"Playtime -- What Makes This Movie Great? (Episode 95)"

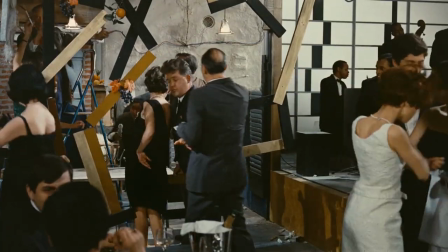In fact, when the band leaves at one point, they're creating a dance scene and creating all this sort of fun-loving chaos. the American
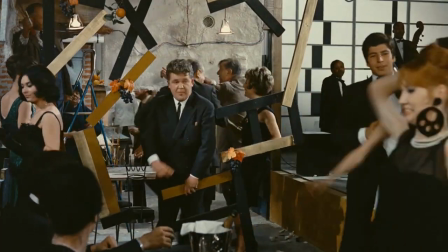tourist takes over and creates the musical scene and creates his own place in the background where all the chaos has happened. And what's a viewer to do? Once we're supposed to, I think, worry a little bit about Paris, but also just realize that joy can inhabit any place and the organic development of people wanting to enjoy themselves and enjoy life and live it to its fullest can happen in any site, even if the modernist architects want to force us into some efficient rationalistic box or the urban planners want to fit us into lines on the street and traffic moving just down lines or down paths. We are going to open that up and develop it and make it ours and make it joyful and quaint even.
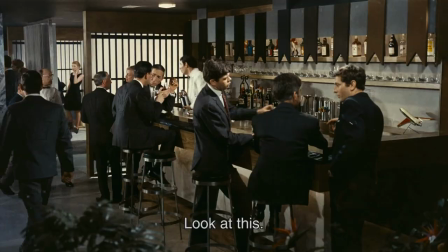The restaurant scene really it's one of the few scenes I can think of in which crowds or groups of people really work well on screen.
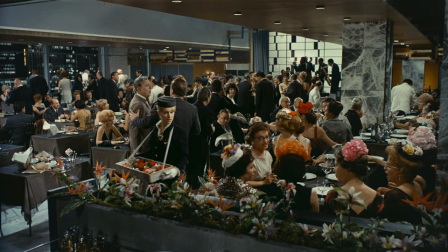I I think movies are for showcasing individuals, individual faces,
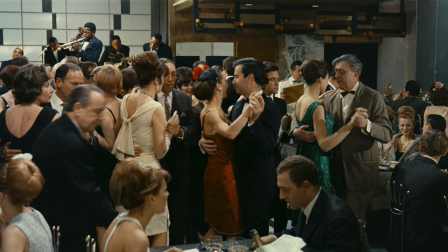and that's one of the reasons we love to watch movies is to see pretty, beautiful, or unique individuals up on screen as Monsieur Hulot is.
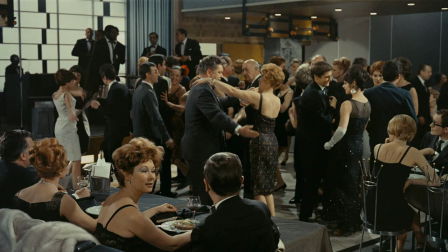But this restaurant scene has dozens of people in almost every shot, usually two or three groups of people doing different things.
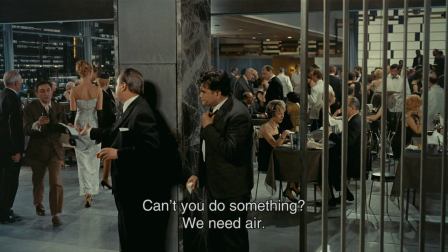There's different levels or depths to this restaurant scene,
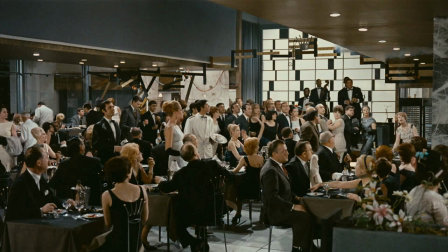and you see a whole social environment with different levels and different situations in it. and it's all
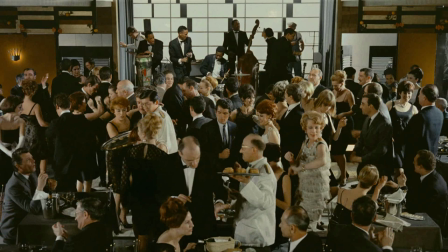joyful and you can watch this movie perhaps 15 times and
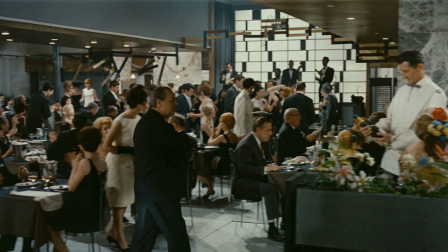not come close to observing everything if you just want to look at the restaurant scene you
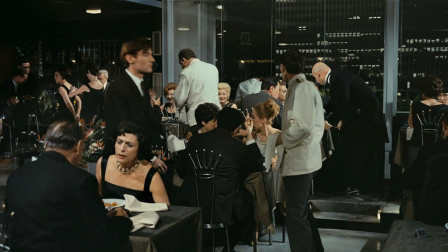can't observe everything happening in that scene it's just hard to find where to look around and you focus only on one part of the screen
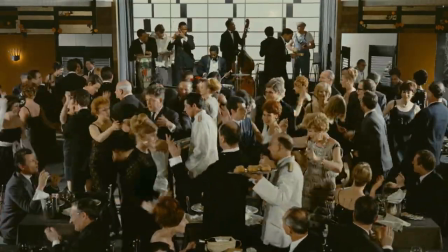but the next time you watch playtime you see something else happening another part of the screen and you combine them this is a masterwork by Jacques Tati as far as showing the sociology, social groups on film. Very few directors have replicated this kind of thing and then made it joyful and fun.
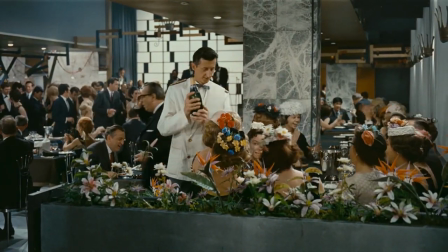Especially, and I must be personal here, I'm an extreme introvert. I avoid crowds and parties.
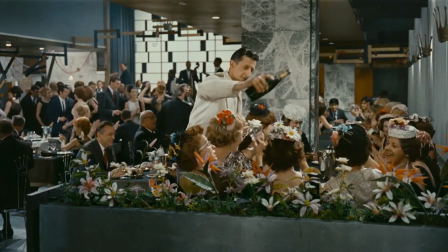And so to watch this restaurant scene should annoy me or creep me out.
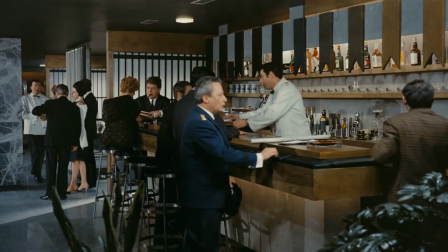And in fact, it does. At the very beginning for the first 10 or 20 minutes of it, I want to keep my distance from it.
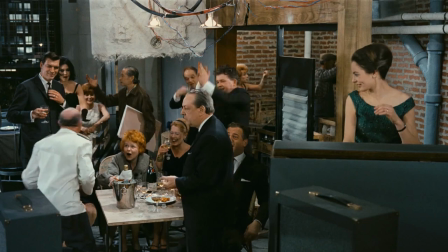I'd rather not be in that scene because I don't like groups of people. By the middle of the end of this thing, I'm wanting more and more.
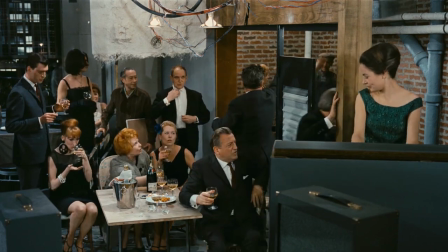I want this restaurant scene to go on. I even want to be there, and I feel the joy that Tati is bringing up in this movie with the absurd
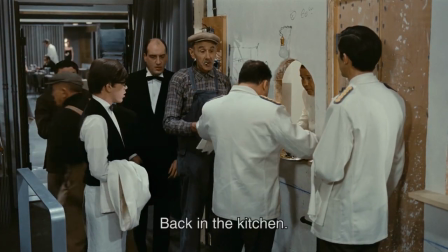architectural structures here that humans have to run into or mess around with.
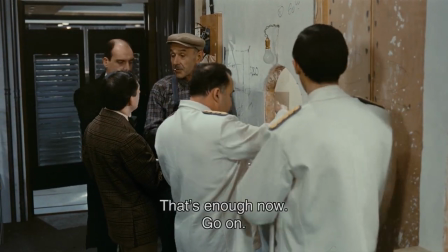For example, the bartender who nearly hits his head on the boards above him or the giant column terribly misplaced in this restaurant,
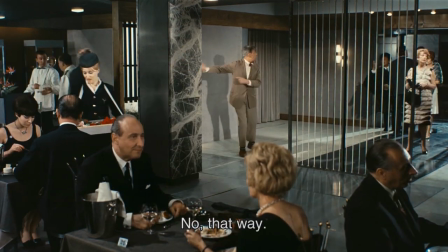the electrical work that goes haywire, for example,
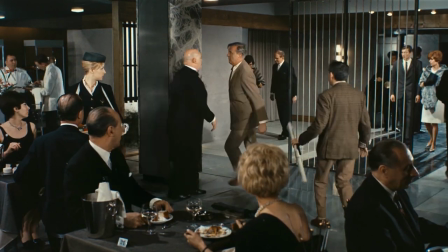or the very small window in which the trays of food are passed between the kitchen to the servers. It's all ridiculous, but not in a bitter or extreme mocking way. Tati's having fun with these absurdities, and he's saying despite these problems, these rational problems, these efficiency problems, Humans will enjoy themselves and make this restaurant their own. And it's just a wildly good time at the end. To me, Tati is a great architect or one of the great architects of film. And while he's railing against, in his own lightly playful way, modernist architecture, he's creating his own kind of architecture that has joyful fun with it. So this movie's title, where by the end, the traffic is like a carnival scene and it's goofy and ridiculous is Tati's, I think, preferred aesthetic. You find it in Mononcle, obviously Majoriculous Holidays. You find it in his later movie, Traffic. But I think this movie showcases Tati at his best.